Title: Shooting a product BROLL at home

looking so good i know that it's getting overexposed so let me change the setting now tell me how is it looking is it looking fine it's looking good
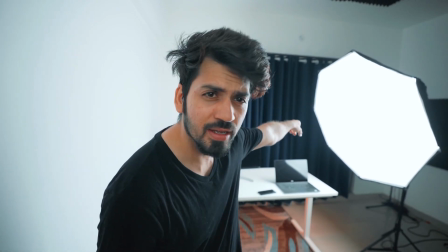now to take the first shot i'm going to set my light that side i'm going to place my laptop here and i'm going to sit
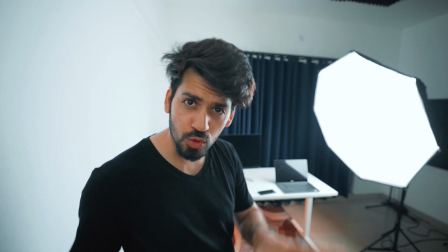here and i'm going to take shot from that side let me show you the scene so
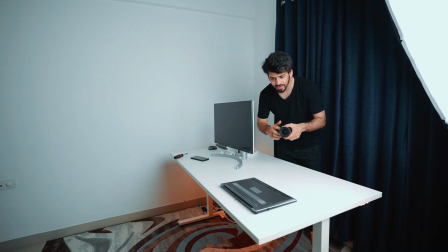i'm keeping my camera here as it's wide angle so everything is just gonna
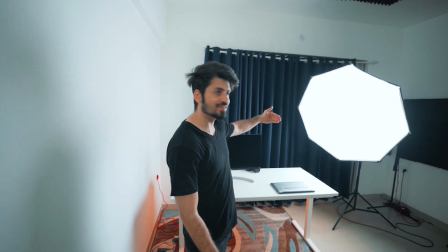come up yeah so the angle right now from the camera is this side and the light is coming from this side and
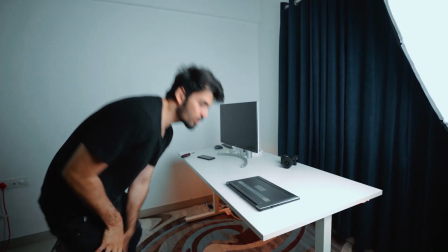i am taking the shot like this i'm just going to open it up
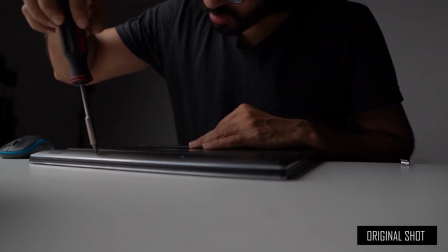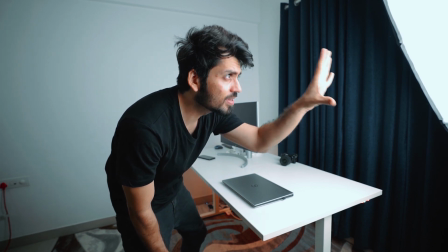now let's take the second shot for this i'm keeping my key light here in this direction and i'm going to keep my laptop here
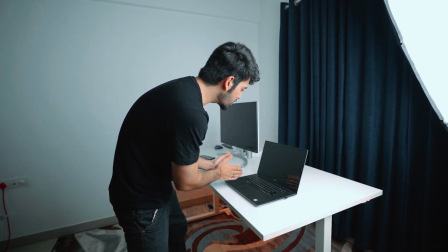so the light is falling from this side this is the brighter area this is the darker area and that's why this key light is really important if you're going
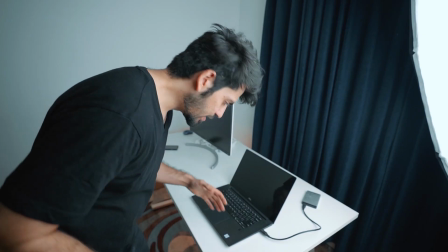to shoot in cube light it's not gonna look that cinematic i just set the camera to this angle so that will be easy for you to see
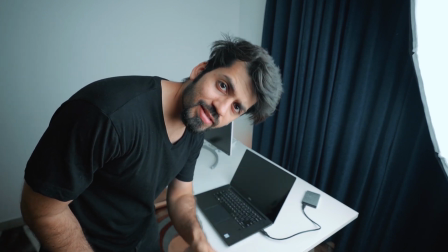what i'm shooting so for this i am going to take five to six takes of the same shot so that when i'm editing i can pick
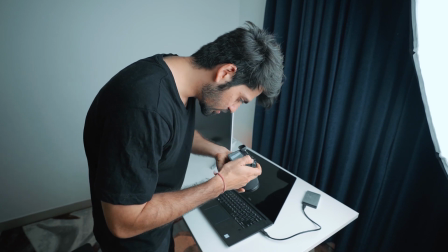up one of the shot which will come out the best now see how i'm shooting so let's just turn on and let's
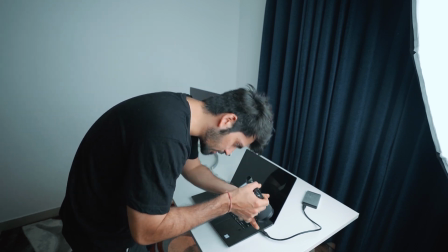start it from here and end here okay for
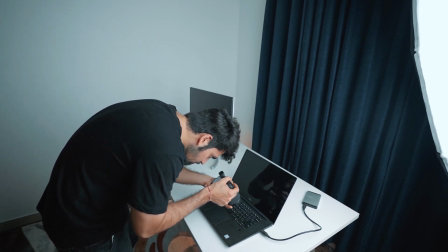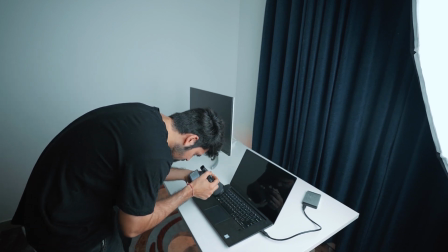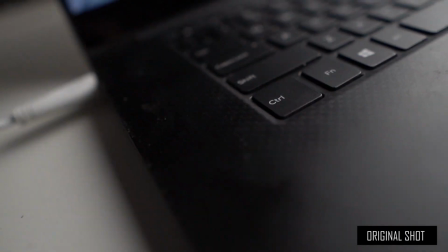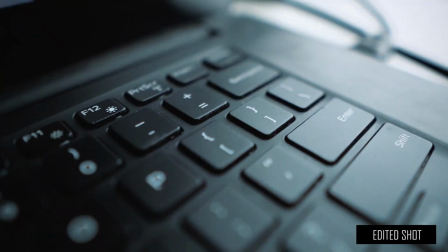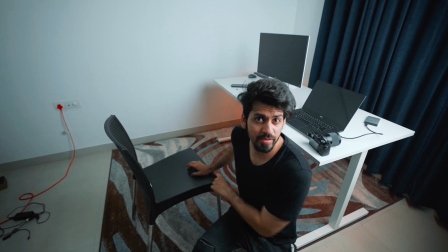the next shot I'm going to get this light closer to this chair let me bring it closer so
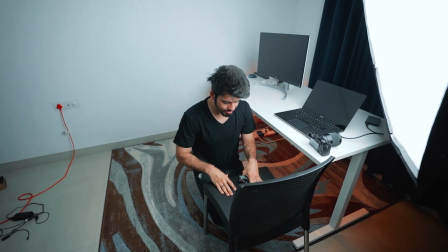for this shot I'm just going to keep my chair like this and I'm going to place this here
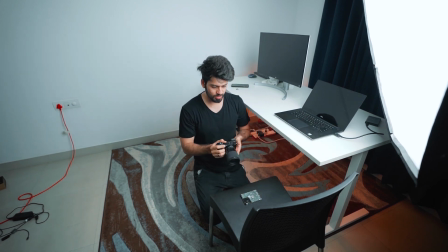and I am going to take the shot so the same thing I'll do here I'll take
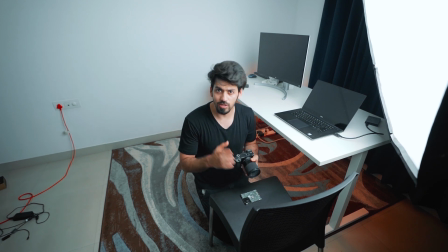five to six shots and then I'll use the best one just
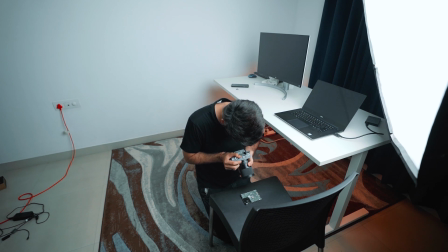let me just get closer here one forward and one backward wow really nice forward and then backward
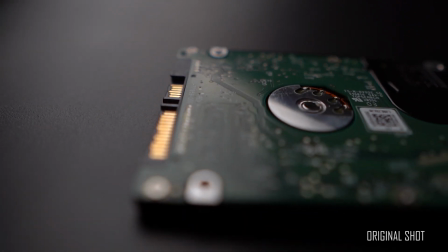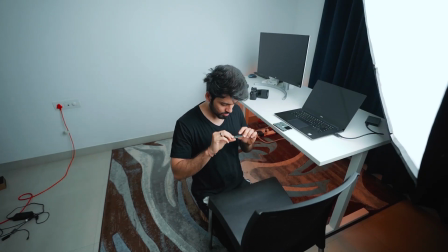for the last shot also i'm just going to keep this
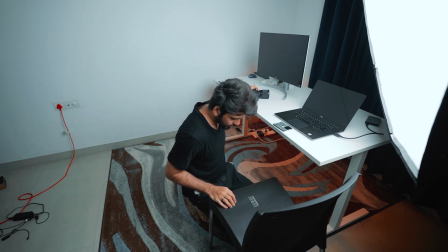like here and just take the shot.
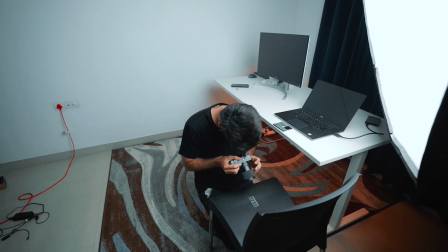I'm just moving forward and backward.
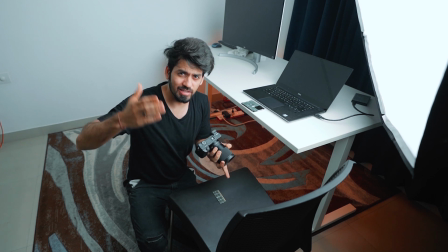If I'll get some small data I'll fix it in the post like I'll slow it down first and then I apply the warp strip as I'll explain you.
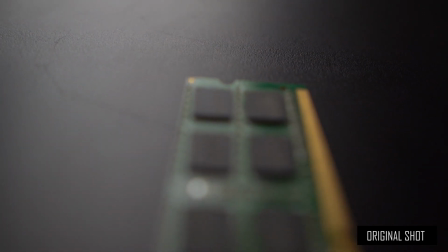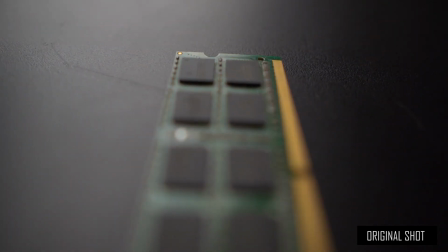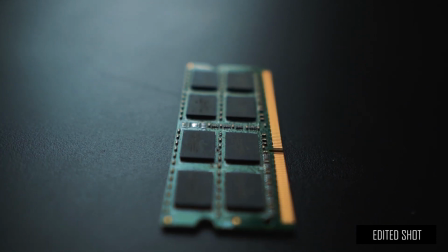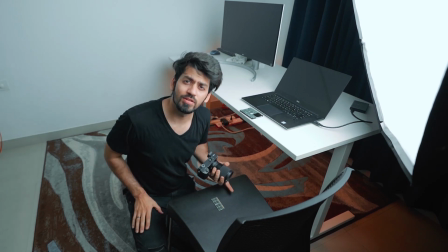Now let's go to the computer and I will show you how I edited this video.